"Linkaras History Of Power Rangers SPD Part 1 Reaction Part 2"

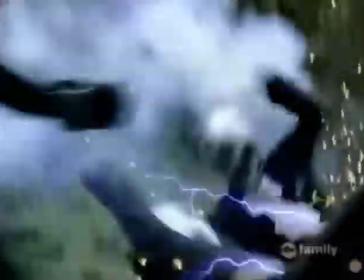Now, when they're on motorcycles or driving a vehicle, it makes sense that the explosions are behind them since they're just driving past them.
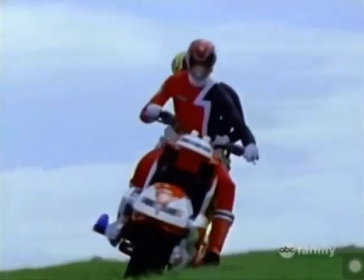Most of the time. Unfortunately, when this keeps happening, it makes the enemies look like they can't aim for crap.
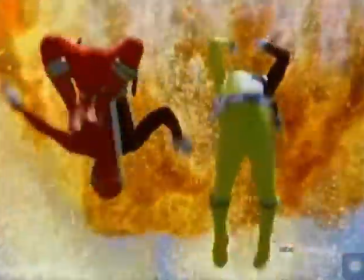This is especially bad when they're not on vehicles.
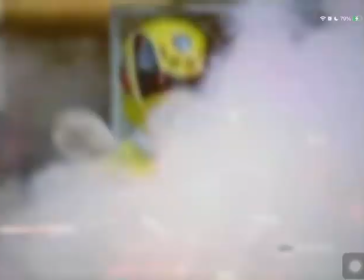When an explosion occurs in front of the Rangers or a monster, it gives the illusion that it's much closer to them than it actually is.
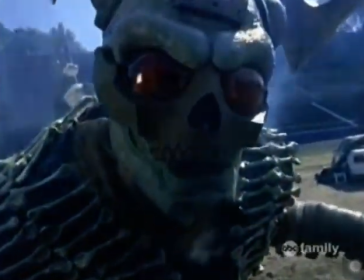Those front explosions also tend to be pretty small explosions, but quick enough that you can believe that they were hit by the blast.
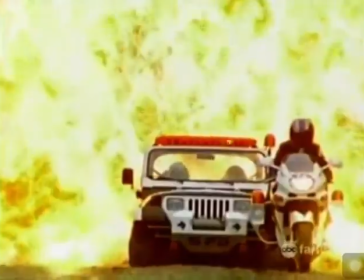However, Kalish explosions are huge, but happening behind the team,
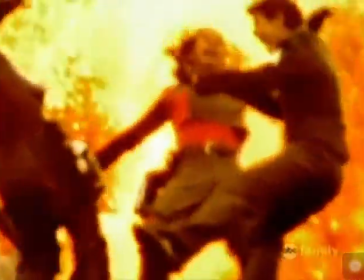so either they should be vaporized by the sheer tonnage of it, or they're so far away that it shouldn't affect them.
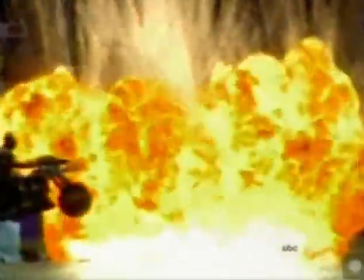But again, the problem is when the explosions happen behind them, it looks like the enemy missed.
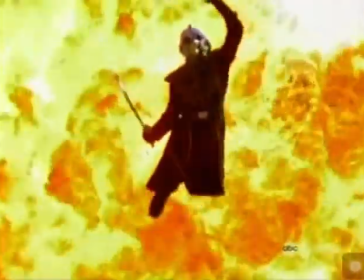But the Rangers leap into the air, flailing their arms, and then fall down anyway.
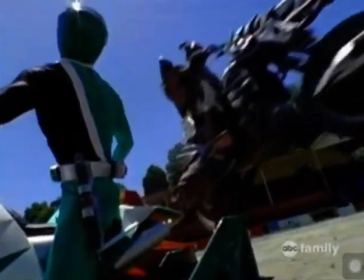It doesn't make the villain look strong. It makes the Rangers look like wusses because the wind is blowing them over.
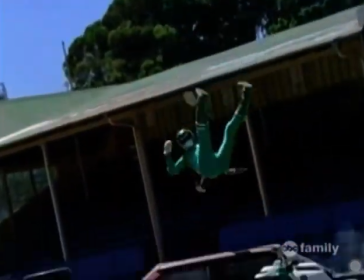It gets especially ridiculous when sometimes the villain will have the back explosion,
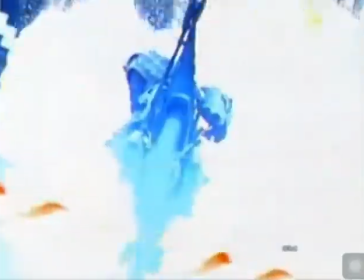but all it's doing is sending them straight up into the air.
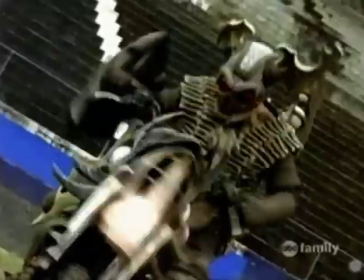It isn't badass, it's just stupid.
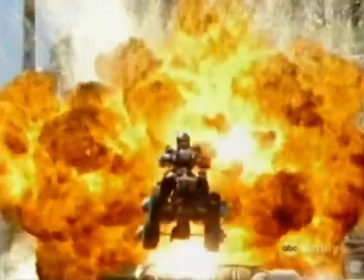The slow motion makes it seem like we're supposed to focus on how awesome this is, how impressive this is.
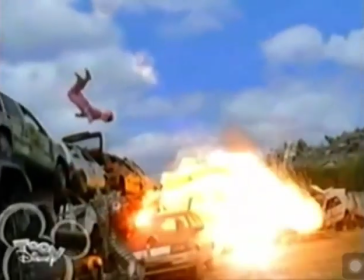But it isn't. It's just boring.
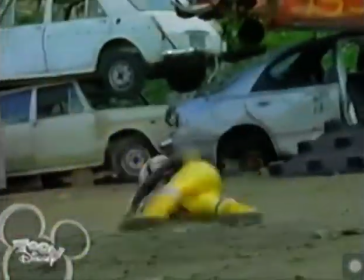Otherwise exciting fight scenes are ruined by this, especially since they keep on doing it.
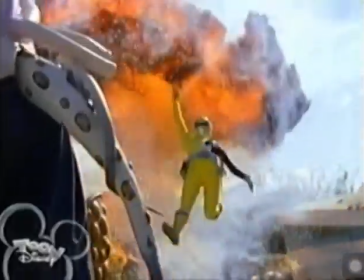It'll happen multiple times in the same fight,
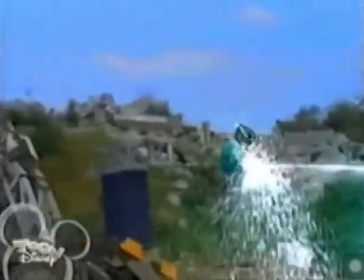and they're only saved because occasionally we do see a few front explosions and real impacts, but they're few and far between.
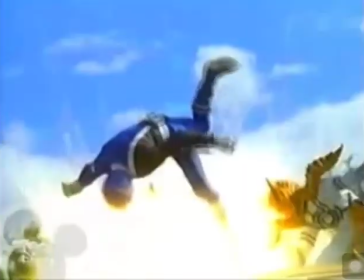Hell, with the amount of times they do the background explosions in a single fight, you might as well just film the entire damn thing in front of a green screen if you're not going to
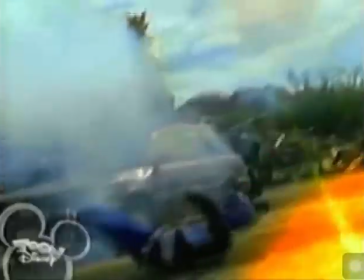bother making it look like the explosions are actually having a real impact on them.
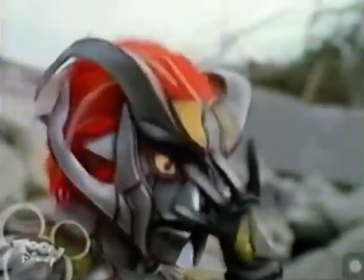And on a show like Power Rangers, which is 75% fight scenes anyway,
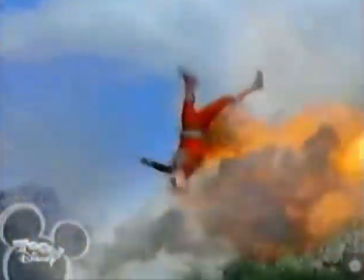when you make the fights boring, it really makes the experience unbearable and you just want to skip through it.
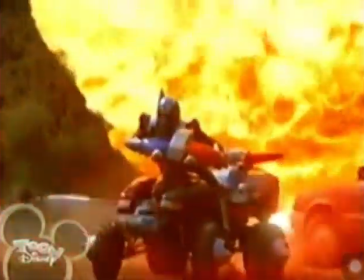Now, why is this in any way significant to the actual series? Because it shows how the fighting quality has changed for the worse.
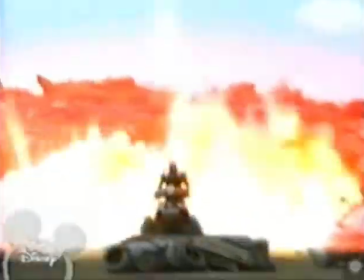In the original days, it was about martial arts techniques.
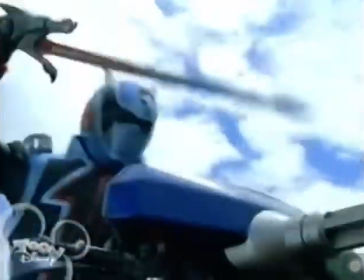All of the Rangers were skilled fighters, and the fighting was subsequently more impressive because it was being done through actual martial arts.
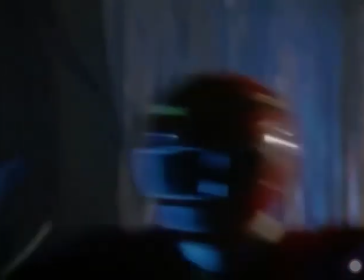However, as time went on, they started adding more wire works into the fighting to compensate for the lack of abilities by the actors,
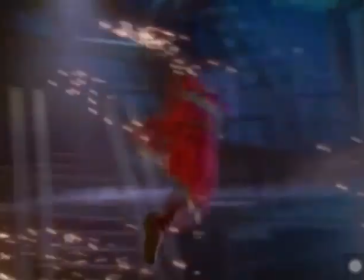who didn't have the training that the original actors did. That I didn't actually object to, since it was still fighting, and hey, they are superheroes after all.
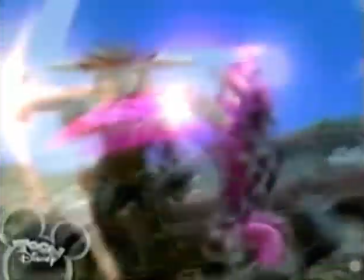I can believe them doing like really high jumps and whatnot. But I'm putting my foot down here because the explosions and subsequently
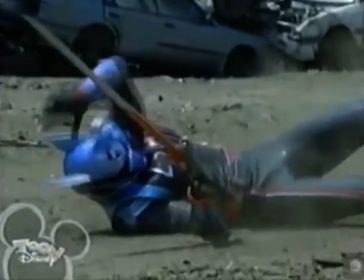a more extensive use of special effects is a terrible thing to do.
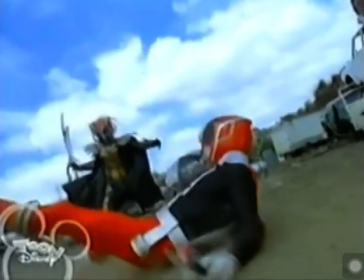It's the equivalent of a movie compensating for its lack of story with special effects.
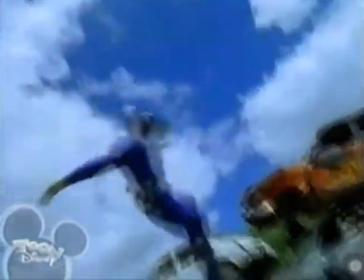Yeah, I like when the Rangers use their guns, but it's not because the gun effects are flashy.
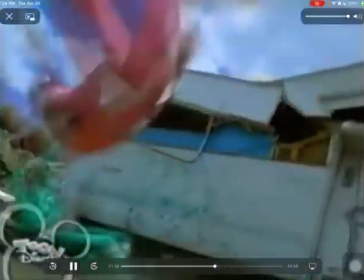It's because guns are a more efficient way of defeating the enemy.
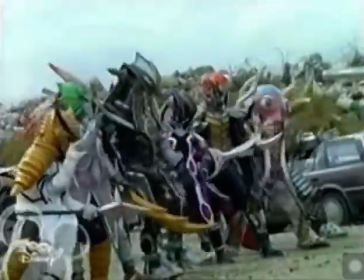In the end, though, the martial arts are a staple of the show, and I don't want to trade them in for big,
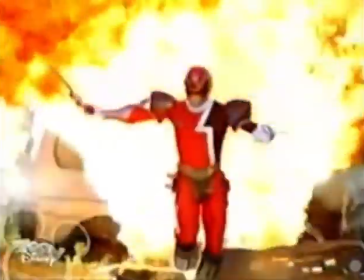repeated, slow-motion explosions in a rock quarry. But enough about that. Let's talk